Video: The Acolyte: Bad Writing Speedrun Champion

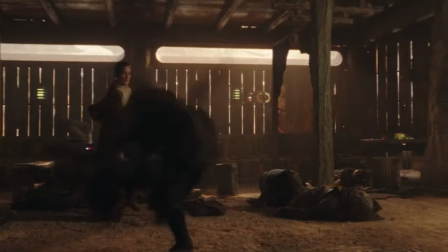This way we establish tension quickly and everyone is instantly informed why Mei is there. But Mei takes the respectful approach by challenging Indara in the most cringe way possible.
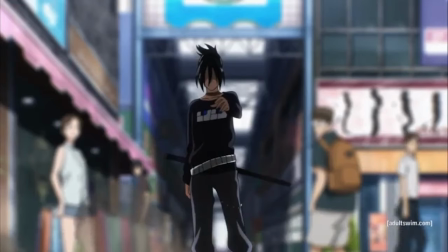It's an approach, yeah, often used in anime where a cocky upstart tries to challenge someone way more powerful than they are to prove themselves.
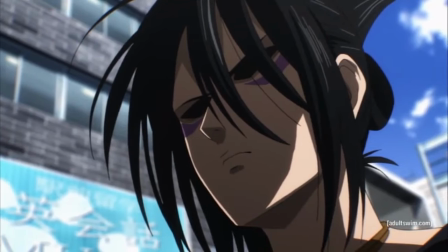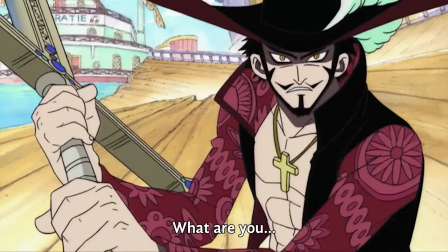Though traditionally, the upstart loses, though they receive a valuable lesson that drives them to get better, but it's harder to have that when your character is trying to assassinate the other.
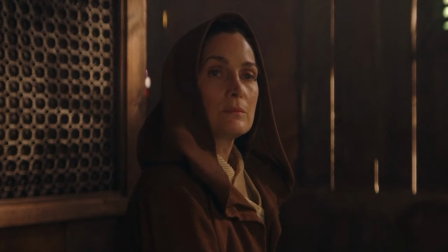Indara refuses to attack, naturally, showing that Jedi's stoicism and restraint. But here's where it all falls apart.
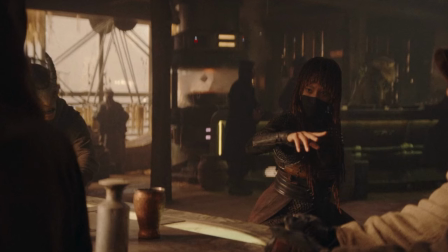The two are already engaged in battle. There's no way Mei will simply go, oh okay, bye.
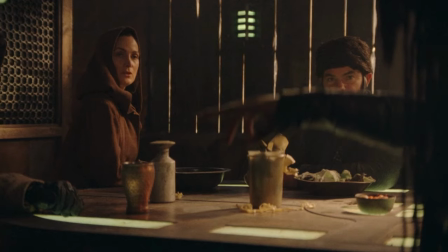So the question is, how will Mei make Indara fight her? She could start verbally taunting her, trying to attack Indara's pride,
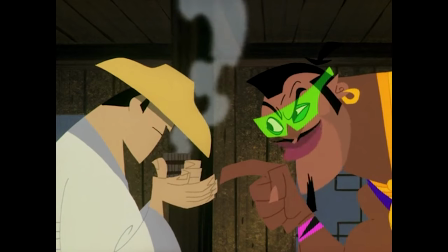while it would probably be ineffective,
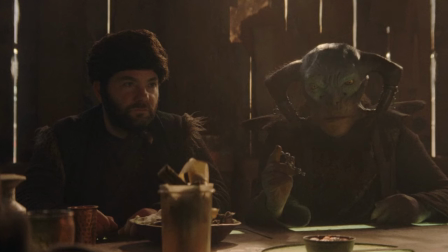it could encourage the other characters to attempt to defend Indara's pride, which would kick off the fight scene.
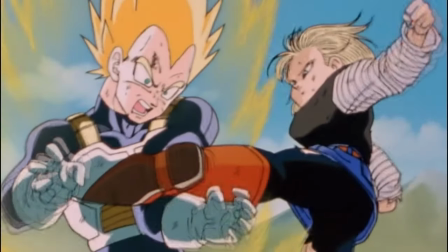I would prefer if a gatekeeper stepped in, gatekeepers are just characters that get beaten up by the villain first to highlight the villain's strength.
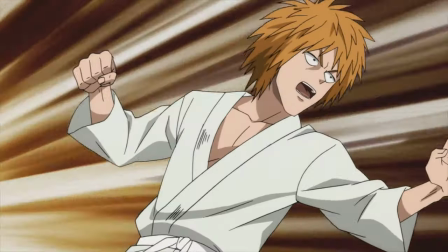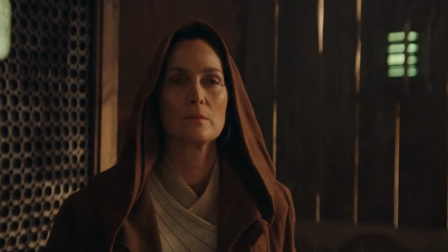It could have been Indara's padawan who wants to show this nobody her place. That would kind of explain why Indara doesn't act faster when she sees Mei beating someone up.
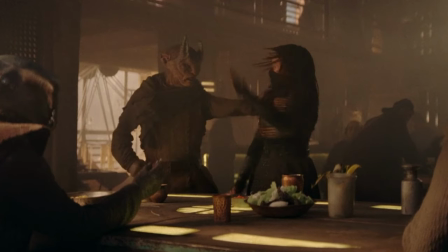If it was her padawan, she could see this as a learning experience for him and still give her time to assess the threat and see if she needs to step in at all.
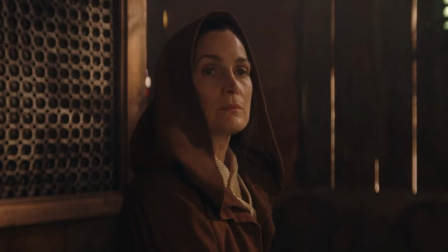But no, what we got was the worst of both worlds. Unsatisfied with Ndara's answer, Mei begins to randomly beat people up.
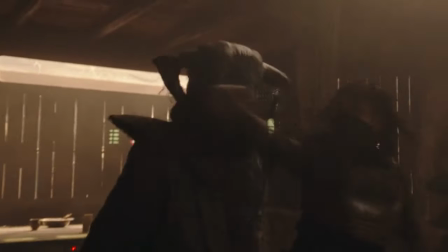Yeah, just random patrons. Just normal people, not Jedi or soldiers. Oh my god, what did this guy do to you?
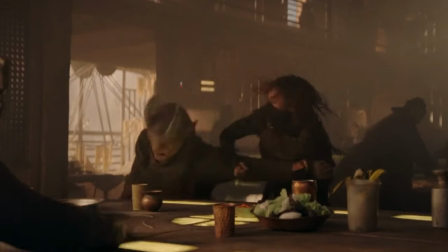Why isn't Ndara doing anything? She could have stopped that fist even before it landed on the poor sap.
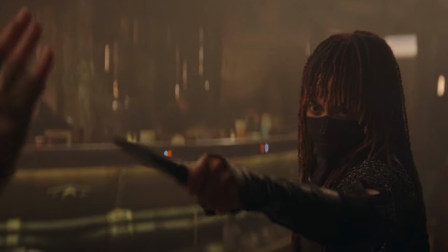With one gesture, it would instantly establish Ndara as a powerful Jedi and aware of the situation.
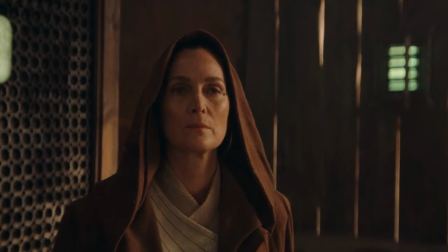She could use this moment to accept the challenge and step away from the table, giving the patrons time to leave unharmed.
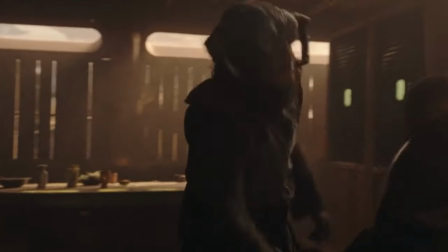But no, Indara just stands there and watches innocent people get beaten up for no reason, making her appear more incompetent and uncaring.
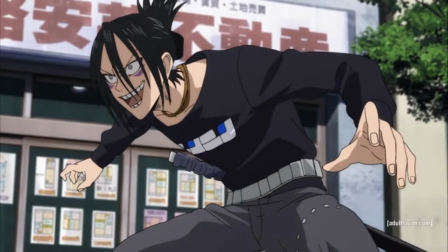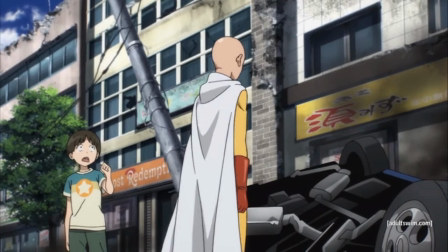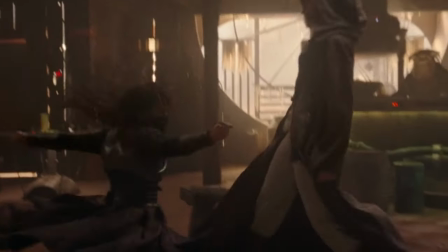Credit where credit is due, I like the shot of Mei reaching for the lightsaber. As an ex-Padawan, it could be metaphoric of her desire to be a Jedi, which has been denied.
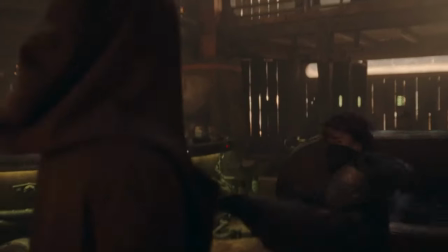Of course, it won't work so well if she hated the Jedi. I also want to point out how inefficiently this Jedi Master is fighting.
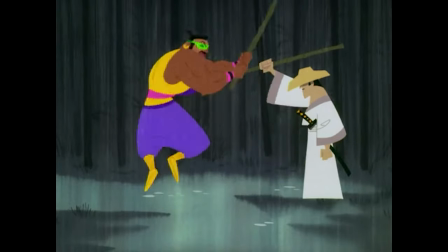Again, this kind of battle would work if Mei was a young upstart trying to prove herself. Then, Indara could toy with her.
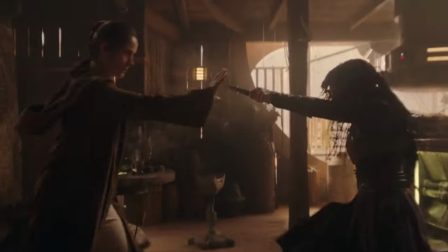But the show established that Mei is a menace with an intention to kill and harm civilians.
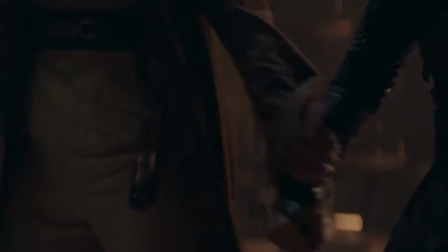So, Indara had all the motivation to knock the kid out when she had the chance or disable them in some other way.
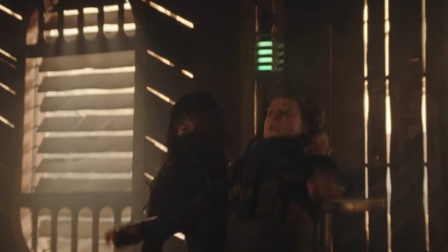Heck, she could use the force to grab Mei, since we actually see Indara being capable of doing that in this fight scene.
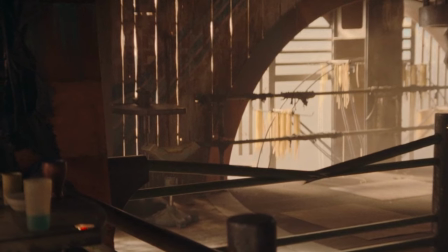Also what's the point of this shot of Mei disappearing? You'd normally use this shot to set up a sneak attack.
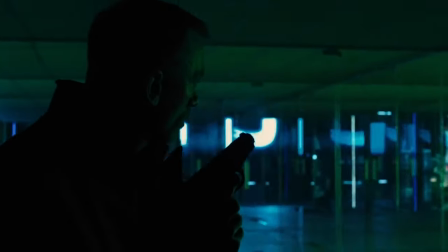You'd slow down the pace and have Indara slowly approach the area.
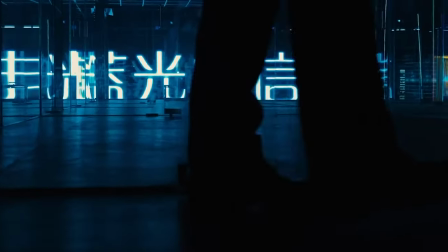You could even have a shot to reveal where Mei is hiding in relationship to Indara, or have her move past the camera to create a sense of confusion before a surprise attack.
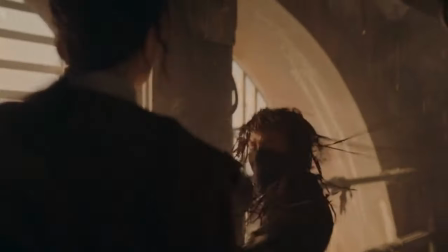But no, she just runs head first into Indara. pointless.
What are you doing here? I'm here to kill you.
Hey, it's Doc here. Sometimes really bad dialogue and short circuit trend, so allow me to explain.
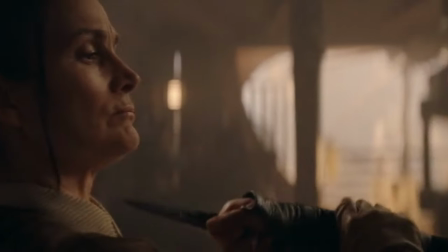You see, when someone's attacking you with an attempt to kill, I think the reason why they're there is pretty obvious.
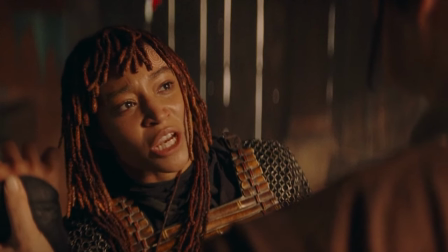The worst part is that Mei actually tells her, and the camera focuses on it like it's some important line that we as the audience should pay attention to. It would've actually been more effective if she didn't answer the question and just did the force push, choosing to let her actions speak louder than words.
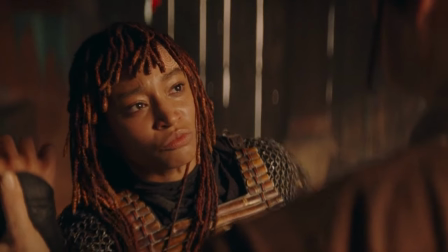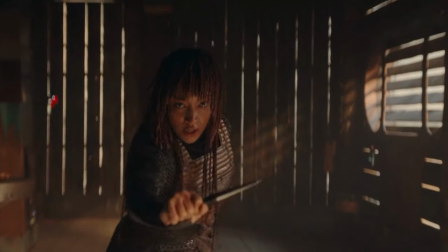Worst of all, the entire interaction is riddled with cliches without understanding when to use those cliches.
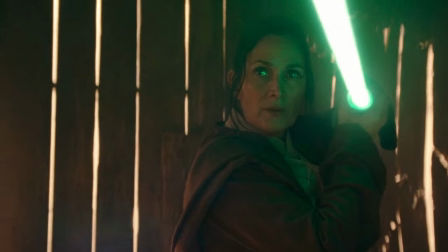It's almost like the creators saw these kinds of scenes in other movies and just decided to pop them all into one scene without asking why.